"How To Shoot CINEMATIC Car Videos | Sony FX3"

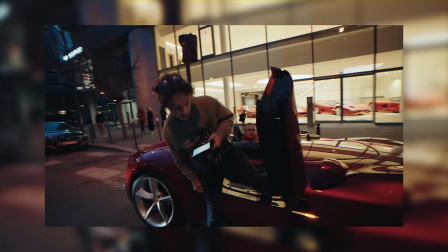In this video I'm going to show you exactly how I got the opportunity to shoot for some of my favorite brands in the world and I'm gonna
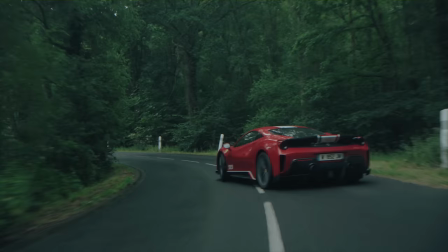give you a behind-the-scenes look into a couple of the most valuable filmmaking color grading and sound designing techniques that I've learned over the past eight years of shooting cars some of which might even surprise you a little bit
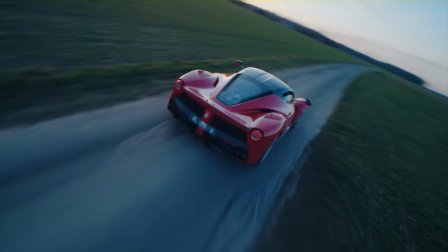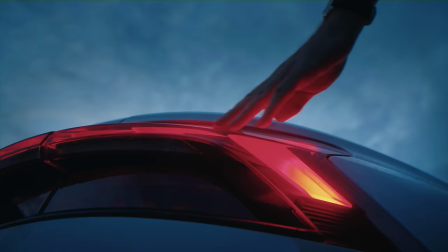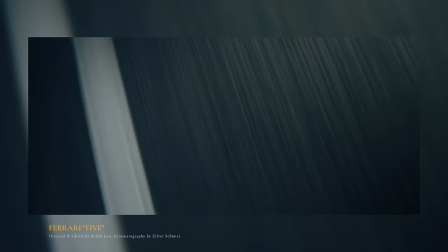Try to think of the last time you sat in a fast car and when you felt a rush of adrenaline when the driver put his foot down. Now the little burst of excitement that you get whilst experiencing that is exactly what I try to simulate with these fast in-between close-up shots in my films.
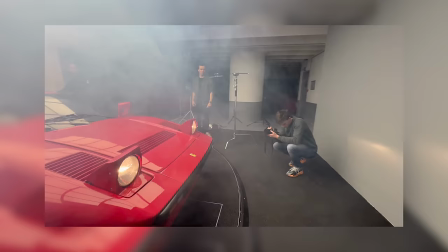We actually captured these shots in a studio setting while the car was turned off completely.
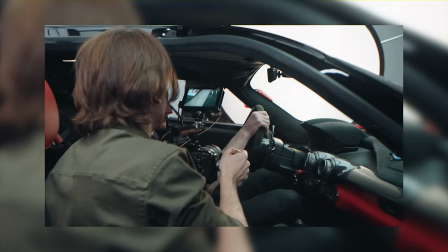We're in a studio!
Now it's crucial here to firmly grab the camera whilst you're recording the action and to then shake it a little bit as if you're kind of fighting the vibrations of the engine.
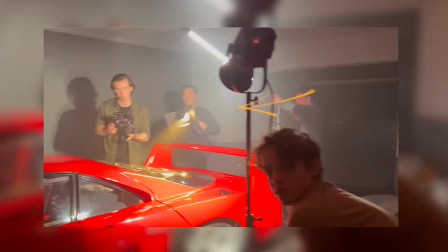I also asked a couple of guys to hold a couple of lamps in their hands and to shake them from left to right to simulate the sun flashing through the trees.
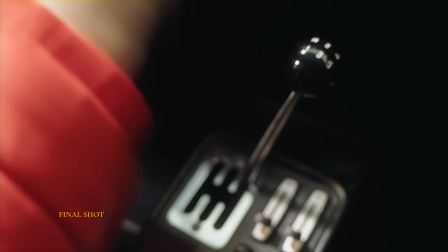This really sells the feeling of speed a bit more and kind of adds a little cherry on top and you can not only apply this
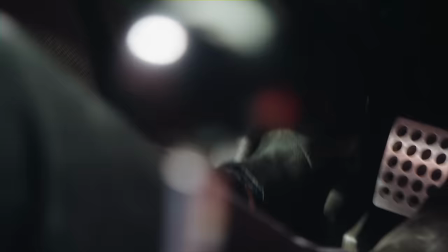with gear shifts for example or driver pressing in the pedal but you could also use it whilst filming the engine bay.
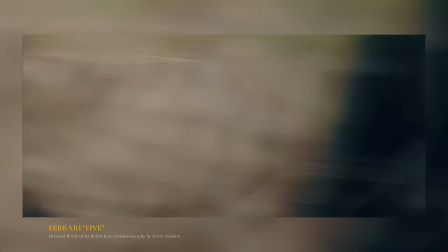Feels good, gets my senses tingling. Fuck that's cringy.
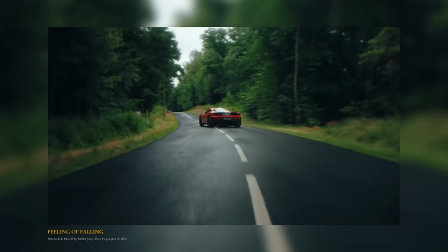I do however also really like to mix these fast-paced hectic shots with some slow motion steady counter movement.
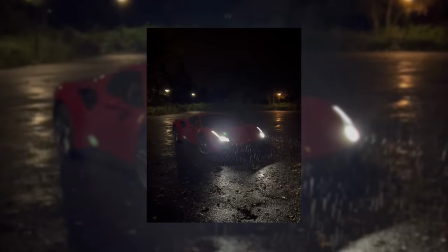I personally like to use a studio space for this but you can also simply shoot your subject outside at night in an open space where there aren't any light sources close by. Step two would be to use something like a tube light to paint light streaks over the body of your car by moving the tubes in a smoothly controlled motion.
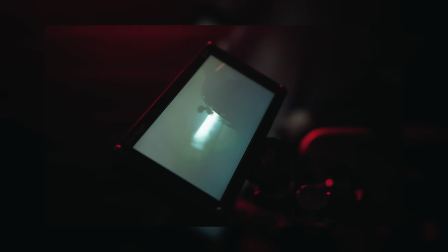And it just creates some mystery so that instead of showing the entire car straight away you can kind of build up that tension by slowly revealing more and more of the car.
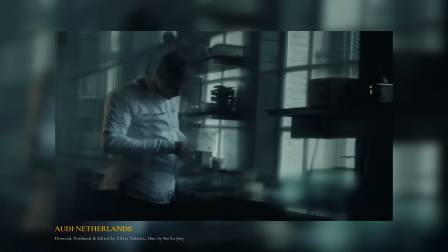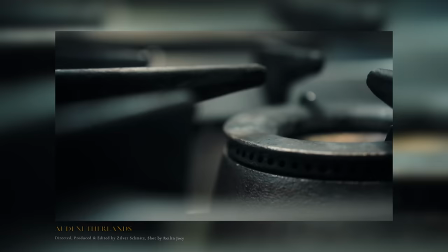That's actually what we did for this shoot that I shot and that Zilferschmitz directed and edited for Audi Netherlands.
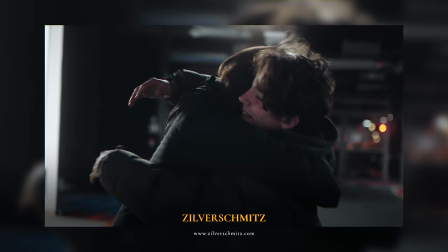He makes some awesome stuff also and we've done a ton of car shoots together. So definitely go check him out, super nice guy, doing great things. Another thing I really like to do to give myself a bit more room to play with in the edit is shoot a ton of insert shots.
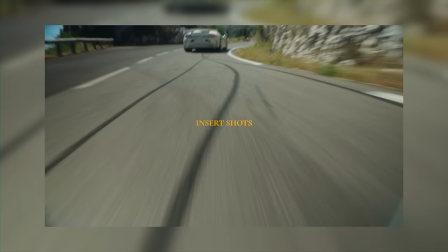This could be of surroundings flashing past little cracks in the road and I just shoot these in between my takes whilst I'm not filming the actual car. Something to make the edit a bit more dynamic and to give in to that feeling of speed. If you're at the beginning of your filmmaking journey then you probably started out just like me by shooting all of your rolling shots whilst hanging
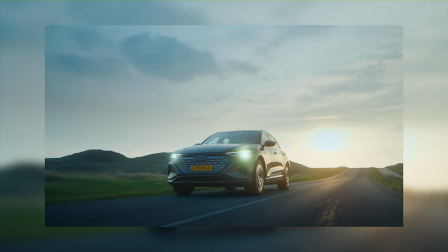out of the back of a car with your gimbal in your hand and although I definitely wouldn't recommend shooting like this because it comes with some pretty obvious safety issues it definitely gave me a good rush of adrenaline but as I wanted to take my productions and my shots to a
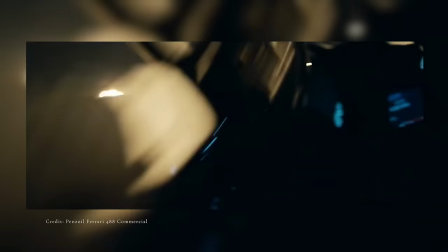new level I started to look for other solutions to kind of create the high quality feeling that these bigger car productions have with some more accessible tools.
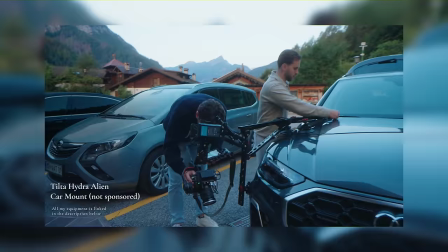The solution I eventually found ended up being a product by Tilta called the Hydra Alien Car Mount and you can simply mount that system to any car you like to the front, to the side,
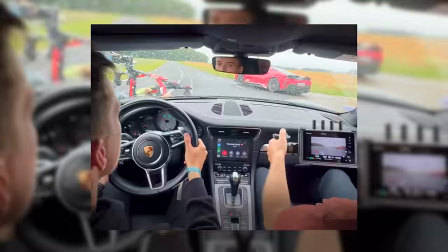to the back.
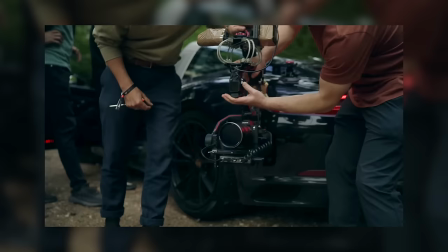And if you use that in combination with a DJI Ronin RS3 or RS2 you can even wirelessly control the camera movements by using an app or by using DJI's wireless controller.
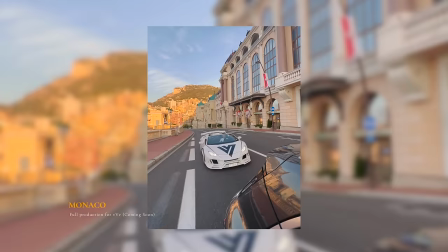Like on this shoot for example where we secretly did a really early morning shoot in Monaco we connected the Ronin to the DJI wireless
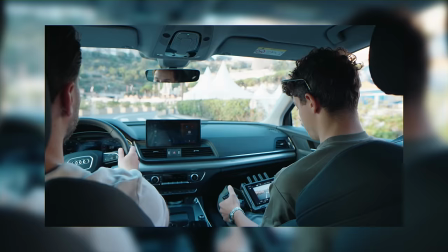controller and then within a couple of minutes we'd set up the entire rig and we could really easily control the movements of that gimbal.
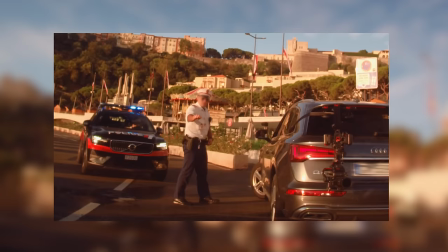Now the police did end up stopping us, made us delete all of the footage, but I managed to make a backup of one of the cards.
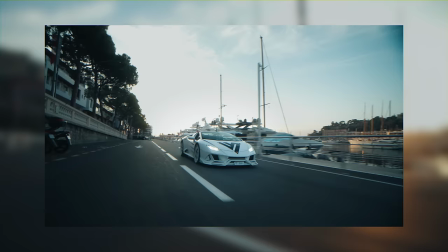So here's some of the footage that we thankfully managed to save.